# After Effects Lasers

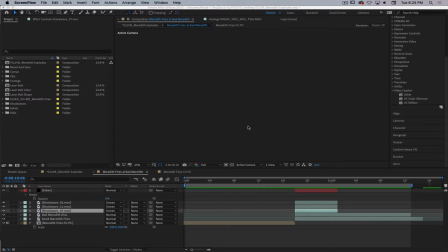(0:01)
That's our intro music via Riley. Welcome back to another exciting After Effects tutorial.
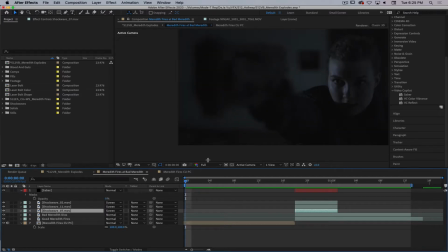(0:09)
Last week, we were playing around with our short film Deja Vu, making Meredith explode and making fieriness come out of the end of this gun.
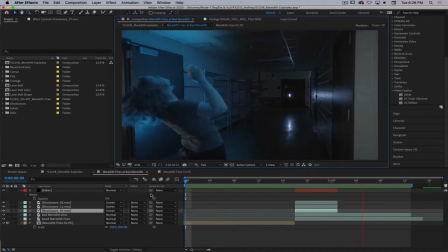(0:23)
We're kind of using Video Copilot plugin stuff for this. We've got the Shockwaves assets, and then we've got color vibrance, and we've got
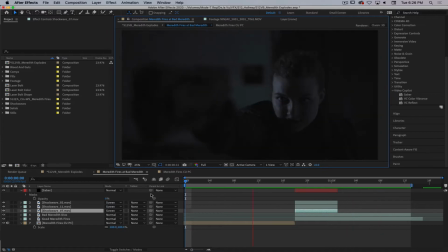(0:35)
VC reflect, and we've got yeah, we should use VC reflect on that on the floor back there, shouldn't we? You make that look legit.
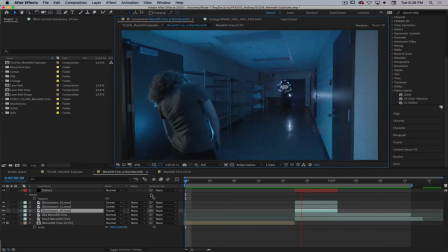(0:47)
So we're using a bunch of Video Copilot plugins. We're just kind of working this shot forward slowly but surely, trying to get as much done in a few hours as we possibly can.
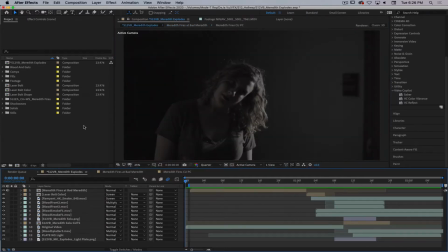(0:57)
This is still in its kind of rough format. This is a little bit more what this scene actually looks like right here.
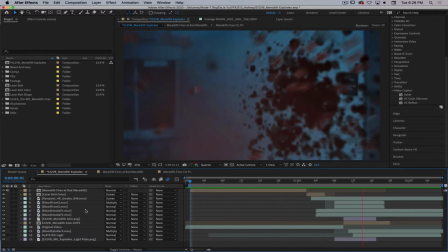(1:05)
So we made her explode a couple weeks ago, and again, this is just the rough version. This is like making her explode in like a couple of hours.
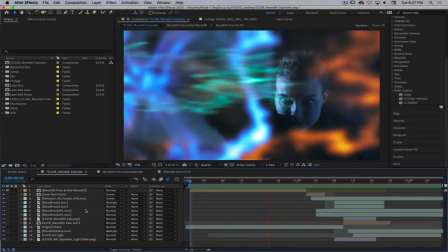(1:14)
So there's still a lot more work left to do yet on this to make it look a little bit more legit, like getting better assets for the blood on the walls and
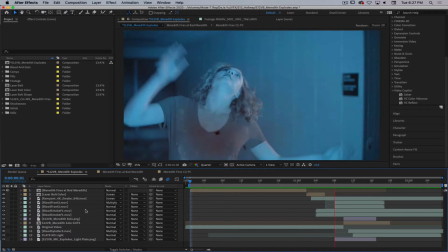(1:23)
adding some smoke and sparks and all that other good stuff so that it looks a little bit more lively when we
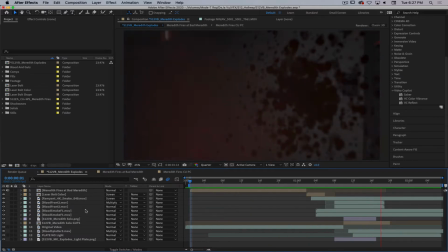(1:27)
do this.
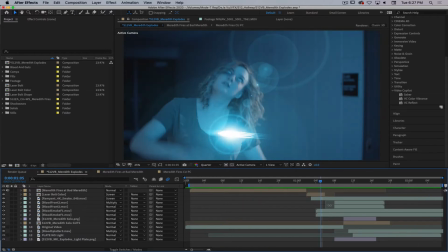(1:29)
All right, so that being said, today what we're going to do is we're going to play with we want to fill this section in right here where
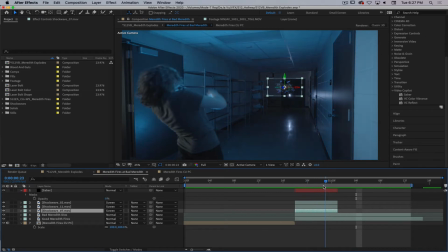(1:39)
we kind of see this laser blast come down the hallway and hit the other Meredith. In this like 6, 7, 8 frames right here. So we're gonna use
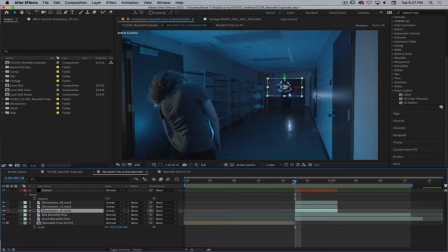(1:55)
Saber for that, and the whole kind of like idea behind this is that we've got kind of almost like a instantaneous laser bolt type of thing that flies across the room in like 1 or 2 frames and then leaves this kind of contrail behind it
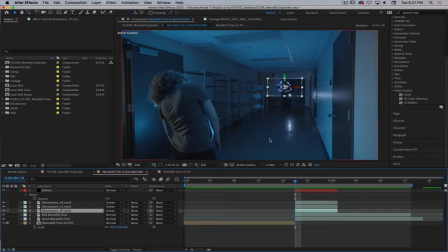(2:11)
in the air. And then I think we should definitely work on creating some realistic reflections and things like that on the floor so that people don't look at it and go, oh, it's not real, there's no reflection on the floor, the walls, or anything, you suck, your effects are terrible.
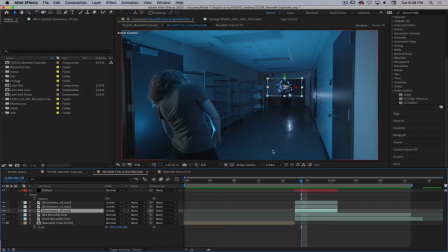(2:27)
Yeah, we're doing the best we can with the time we have here, folks, so let's sally forth, as we say. So one of the things that you're going to have to do if you are going to do this tutorial is you need to install said plugins, and my class has already done that.
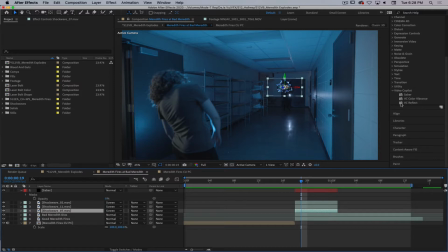(2:44)
We've got the Saber plugin, we've got VC Color Reflect, and VC Color Violence. I wish they had that plugin. And then we've got VC Reflect as well. Color Violence. I'm just going to call this Color Violence from now on. I think it's more fun.
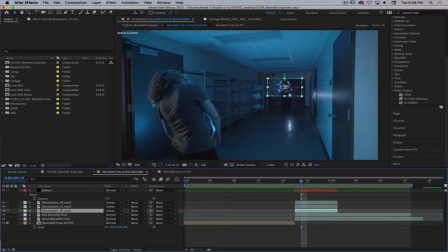(3:02)
And so what we're going to do is we're going to start taking a bunch of these plugins and working these, doing whatever we can to kind of like build this up and make it look cool. All right.
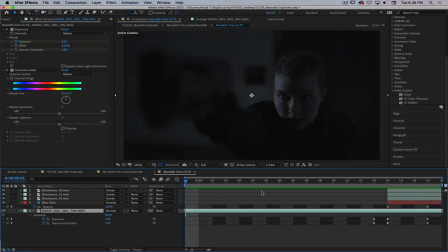(3:22)
So for this effect, we've kind of got this compartmentalized into 3 different shots. So we have Meredith firing the gun as one of them.
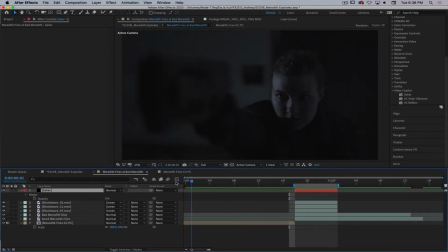(3:29)
And you move up a composition and you've got the Meredith firing the gun front,
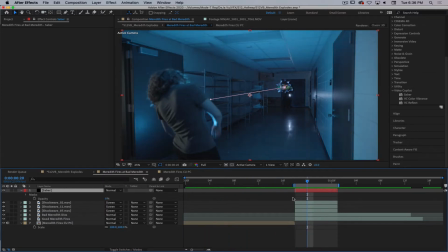(3:34)
and then you've got the composite, which is a couple of different files. So we have our Shockwaves, which we've added into the shot, and then we have 2 shots which are masked together. So you've got Meredith on the left here, and then you've got Meredith on the right over here.
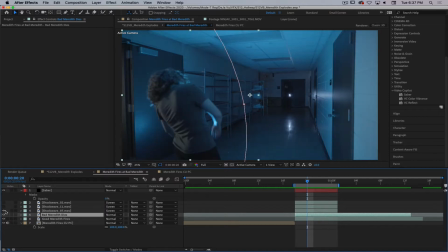(3:51)
Those are composited together with the Shockwaves added in.